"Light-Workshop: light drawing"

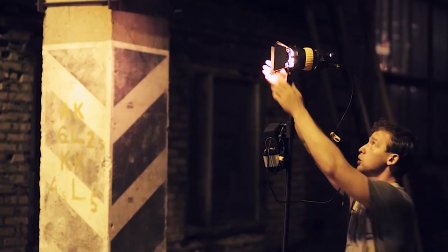(25:48)
We turn it on, make a full narrow beam, because if it is wide, it will light the whole picture, and we don't want that.
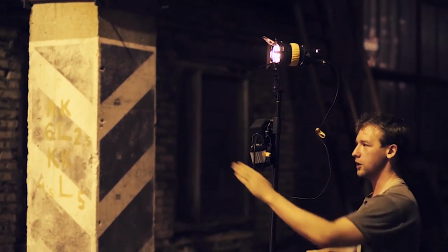(25:58)
We fully focus it. But even with this focus, we light both our singer and the second model, which we don't need.
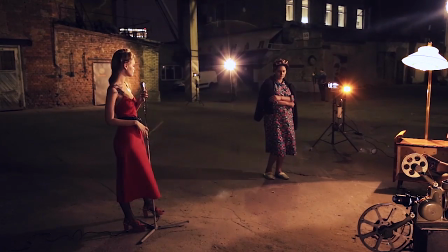(26:08)
That is why we use barn doors to cut a part of this beam, make it narrow,
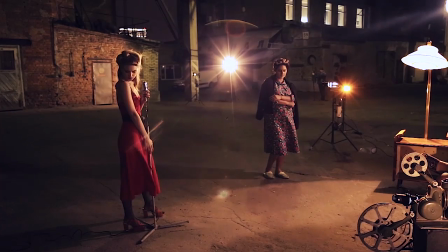(26:16)
and direct it straight and locally to the main character.
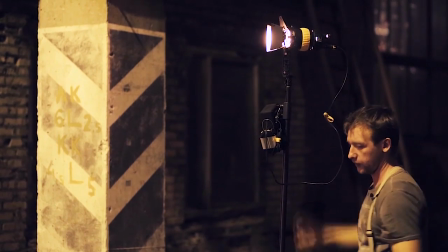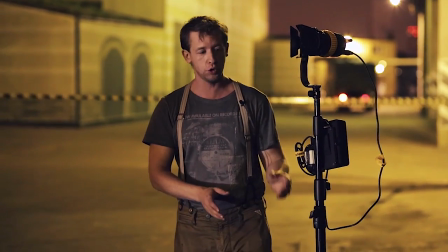(26:25)
We do exactly the same with the second light source, which is placed on the other side, quite far as well.
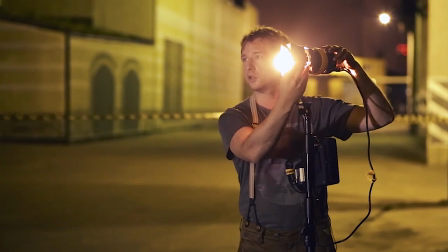(26:32)
We turn it on, close the barn doors, and now I can show you what we can get without barn doors.
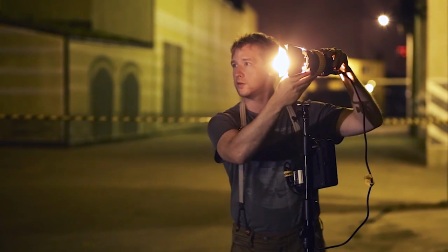(26:43)
And direct the beam locally to our singer. And at the end, I'd like to tell you about one more trick we did.
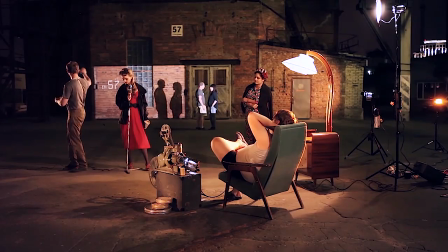(26:53)
While we were building the story, it seemed to me that it's not enough to have only one singer in our story. I'd like to add some other characters. But how do we do it? The device imitating a film frame is a source of very hard light.
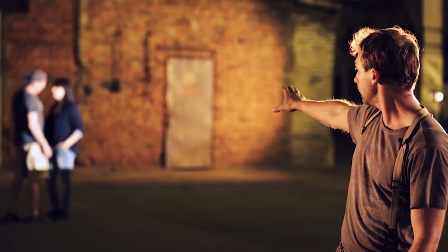(27:18)
So we got a chance to put two other people in this beam, and they created some interesting shadows on the background.